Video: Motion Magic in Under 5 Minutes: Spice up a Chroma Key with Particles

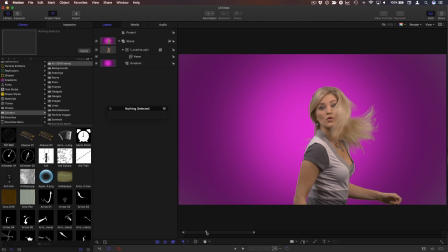[0:05]
So here we have a shot of Justine that is keyed out against this gradient background. We can see what it looks like without the keyer applied. She was shot against a green screen. Let's see how we can use a particle system to add a little more splash to this shot.
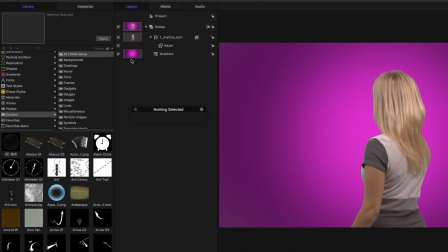[0:19]
First of all, I'll move the playhead back home, and I'll turn off the video clip so we can focus on the particles.
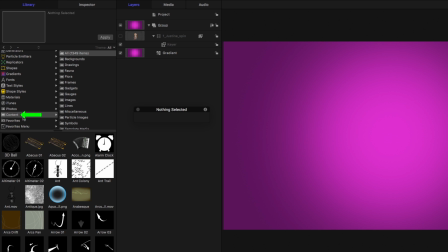[0:24]
In the library, I'm going to go to the content folder and then to the particle images folder.
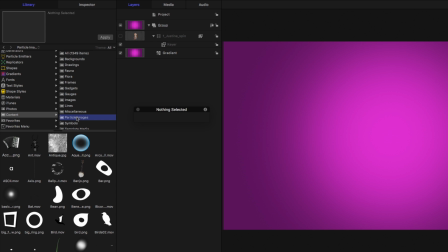[0:30]
This folder contains many images and movies with transparency that make great sources for particle systems.
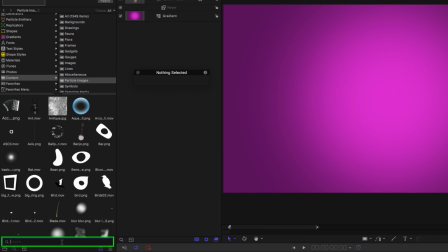[0:36]
I want something that looks like a spark, so in the search field, I'll type spark, and I'll choose this one called Spark 12.
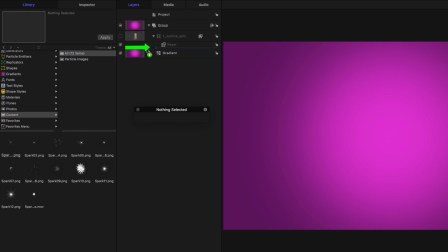[0:43]
I'm going to add it to my group between the video clip and the gradient, so it's above the gradient but below Justine.
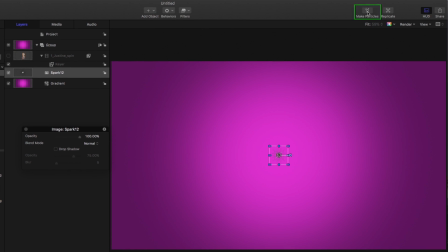[0:50]
Now, to make particles, all I need to do is click this Make Particles button. And if I play, we get a bunch of particles.
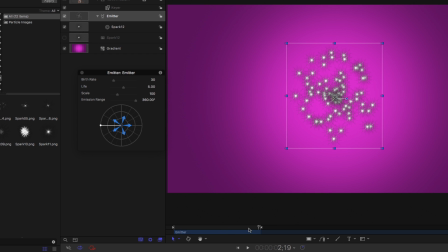[0:58]
But they don't look too interesting, so let's move the playhead back home.
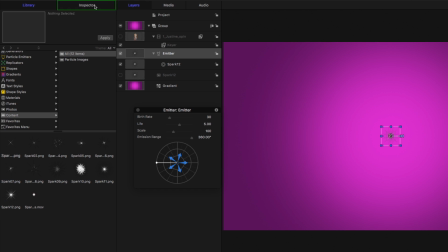[1:03]
Let's go to the inspector, to the emitter tab, and make a few changes. Now first, they're all coming from one point in the center. Instead, I'm going to choose image. And for the image that these particles come from, I'm going to use this clip of Justine with transparency because of the key.
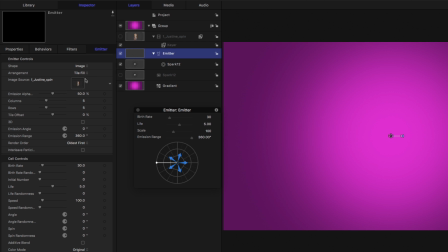[1:21]
I'll choose a random fill.
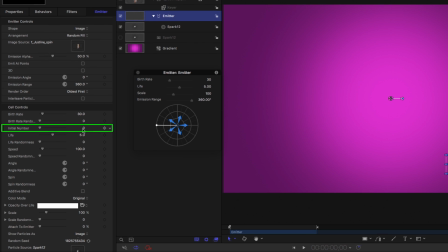[1:24]
And then down in the cell controls for the initial number, I'm going to set this to about 9,000 for a lot of particles. And we see we get an outline of Justine. Now I'm going to make a few more changes to the cell controls.
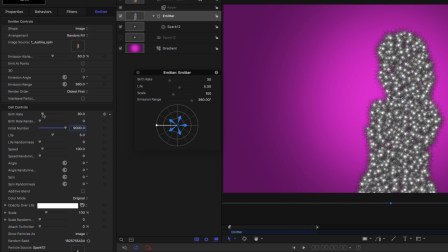[1:37]
I'm going to set the birth rate to 0 because we don't need any more particles. I'll set the life to about 2 seconds. And the life randomness to about 0.3, so we get a little variation and all the particles don't disappear at the same time. I'll set the speed to about 150 to speed them up a little bit.
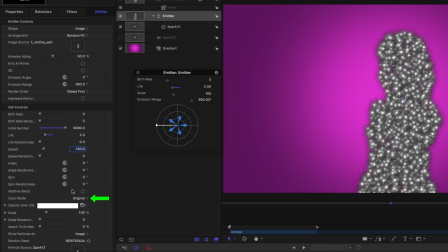[1:56]
Then for the color mode, I'm going to choose over life, so each particle changes color over its life. I'll open the gradient editor
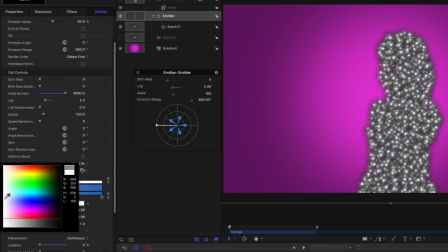[2:04]
and right-click these tags to change them so we start out with a nice bright yellow and end up with a nice dark blue. Now they look pretty heavy, so I'm going to click the additive blend checkbox, which blends each of the particles with each other in the additive blend mode.
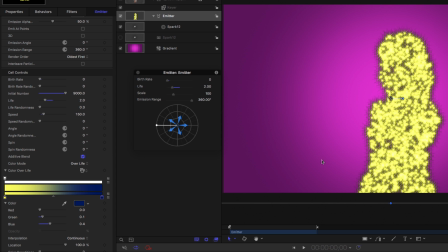[2:20]
Now it affects the particles, but it doesn't affect them versus the background, so we still have these dark spikes. So what I'm going to do is go to the properties inspector for the emitter,
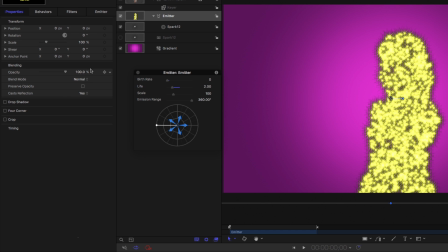[2:28]
and then change the blend mode for the overall emitter to add, which will add it to the background.
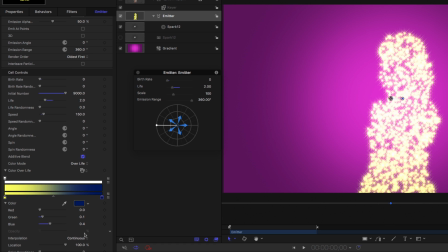[2:36]
Back in the emitter inspector, I'll scroll to the bottom and change the scale of all the particles to 50%.
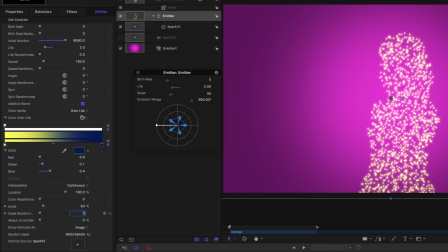[2:45]
And then give them some scale randomness, also maybe 50, so we get a variation in different particle sizes.
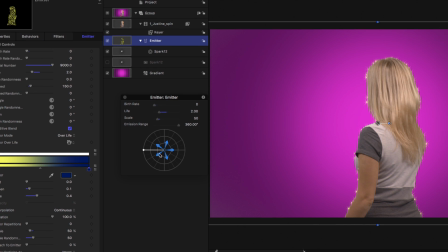[2:51]
Now I'll turn a video clip back on. I'll move the emitter down a little bit in the timeline so they don't come on right away.
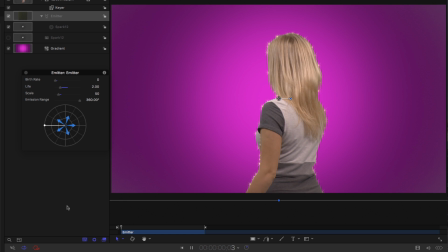[2:57]
And let's play that back. And maybe a little bit further. To get better playback performance, I'll click below the layers list to deselect everything. And there we have your very first particle system.
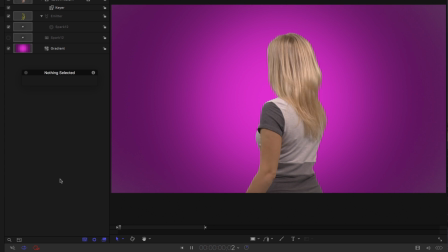[3:12]
Click the subscribe button below. If you have an idea, comment, or suggestion, leave those below as well. Go to rippletraining.com for fast professional training on Final Cut Pro, Motion, and DaVinci Resolve from industry professionals.